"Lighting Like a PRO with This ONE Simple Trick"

In this video, I'm going to show you a simple lighting technique that'll help make your videos look way more professional.
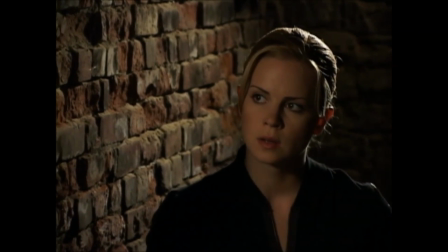(0:08)
I've used this technique to light all kinds of professional videos, television dramas, documentaries, even animation. Hey, it's Mike from teachingwithvideo.com, the place to go to learn how to use video to engage, persuade, and educate your audience. And in this video, I'm going to share with you an insider secret technique for lighting professional looking video. And this technique works no matter what kind of equipment you have. It even works with available light. And knowing this technique will save you a ton of frustration when trying to figure out how to light your on-camera shots.
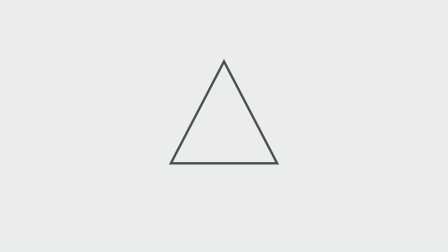(0:45)
Let me show you. The pro lighting technique I'm going to show you is called the lighting triangle. Well, maybe only I call it that. Here's how it works. At the top point of the triangle, we have the on-camera subject.
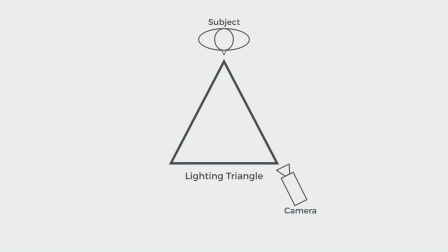(1:03)
At the bottom right point of the triangle, we have the camera, which is focused on the subject. And at the bottom left point of the triangle, we have the main light source, or key light, also aimed at the subject.
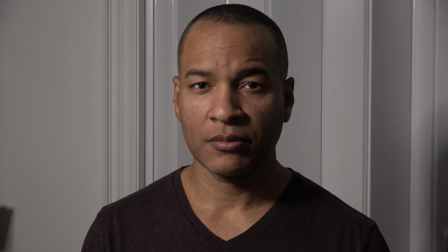(1:19)
Here's what this looks like in real life. This is the foundation of professional video, film, and photographic lighting. Why? Because it makes the subject look three-dimensional, which is pleasing to the eye. That three-dimensional impression is created by the shadows.
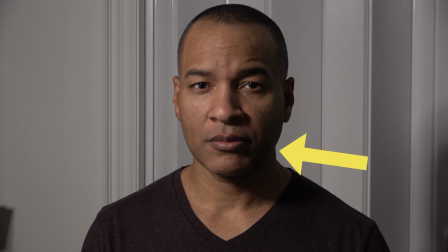(1:38)
The shadows formed by the key light give the face form and depth, and accentuate pleasing facial features. It also brings the eyes forward, making them the focus of the shot, which is what you want to do.
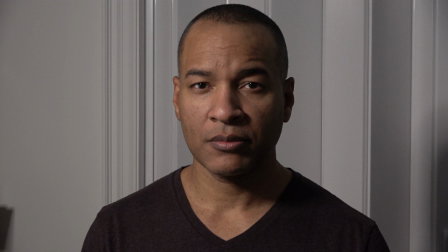(1:54)
This creation of depth through the use of light and shadow is called modeling.
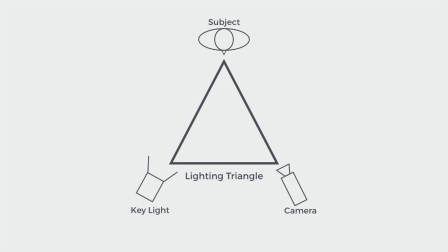(2:02)
A couple of tips for the placement of your key light.
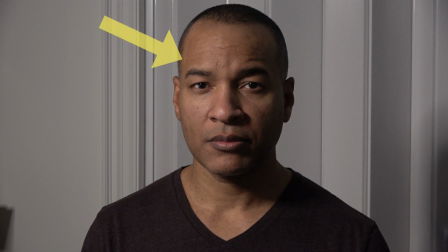(2:06)
You want to angle your key light so it illuminates the front of the face and starts to fall off around the opposite temple area. In terms of the height of the key light, you want it aimed down at such an angle that it creates a 45-degree shadow just a bit off the nose.
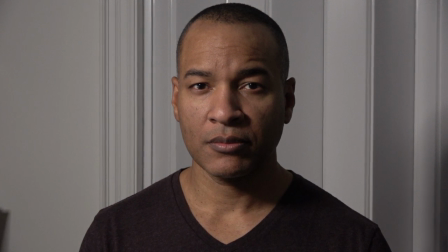(2:25)
The shadow opposite the key light can sometimes be dark. Depends on the amount of ambient light in the scene.
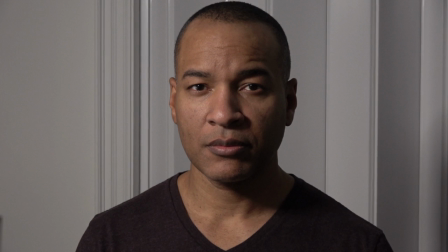(2:32)
A dark shadow creates a more dramatic look. If that's not what you're going for,
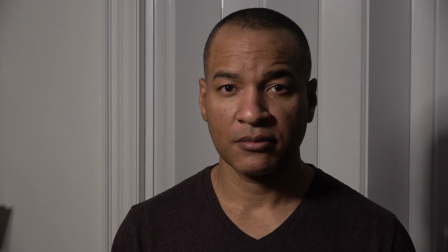(2:37)
you can lighten or fill in that shadow area a bit with a low-intensity light on the other side of the subject, called the fill light.
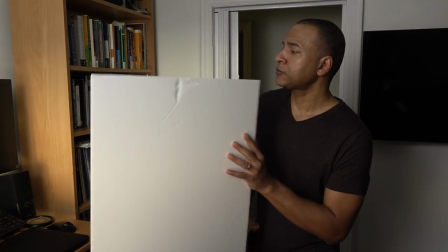(2:47)
Or you can save some power and use a piece of white foam core fastened to a stand instead.
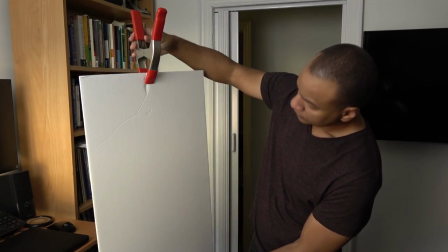(2:54)
You can get foam core pretty cheap at your local craft store.
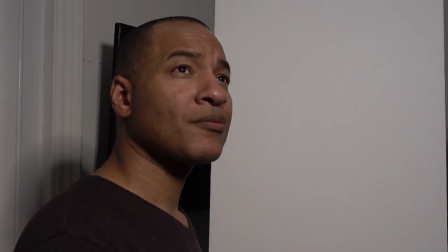(2:58)
Just angle the foam core to bounce some of the light from the key into that shadow area.
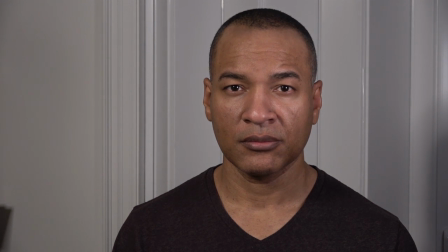(3:04)
You don't want to fill in the shadow area too much, or you'll lose the modeling effect, and your image will look flat.
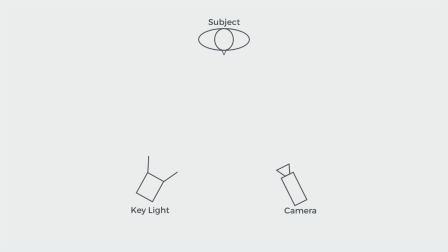(3:13)
A good way to make sure you're applying the lighting triangle correctly is to make sure the on-camera subject is positioned between the key light and the camera, and that the camera is positioned on the shadow side of the subject.
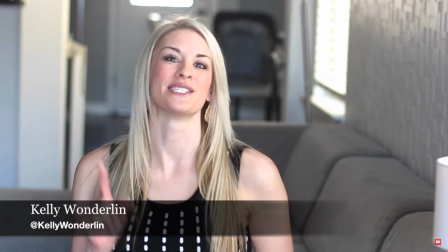(3:31)
You can use the lighting triangle principle with available light too. Here's my friend Kelly Wonderland in one of her YouTube videos.
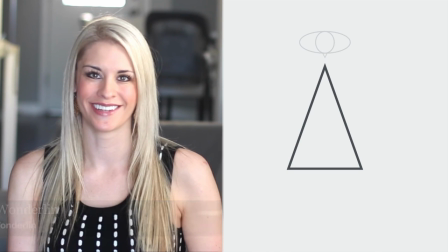(3:40)
Notice how she's positioned herself at the top of the lighting triangle, with the available light from the window on the bottom right point of the triangle and the camera at the bottom left point of the triangle. As you can see, the camera is on the shadow side of Kelly's face.
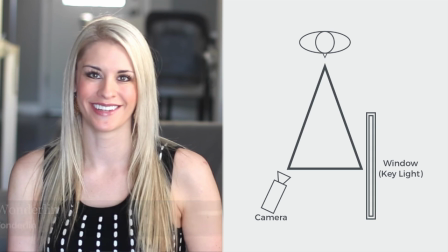(3:59)
Makes for a pleasing shot. Well, there you have it, the lighting triangle.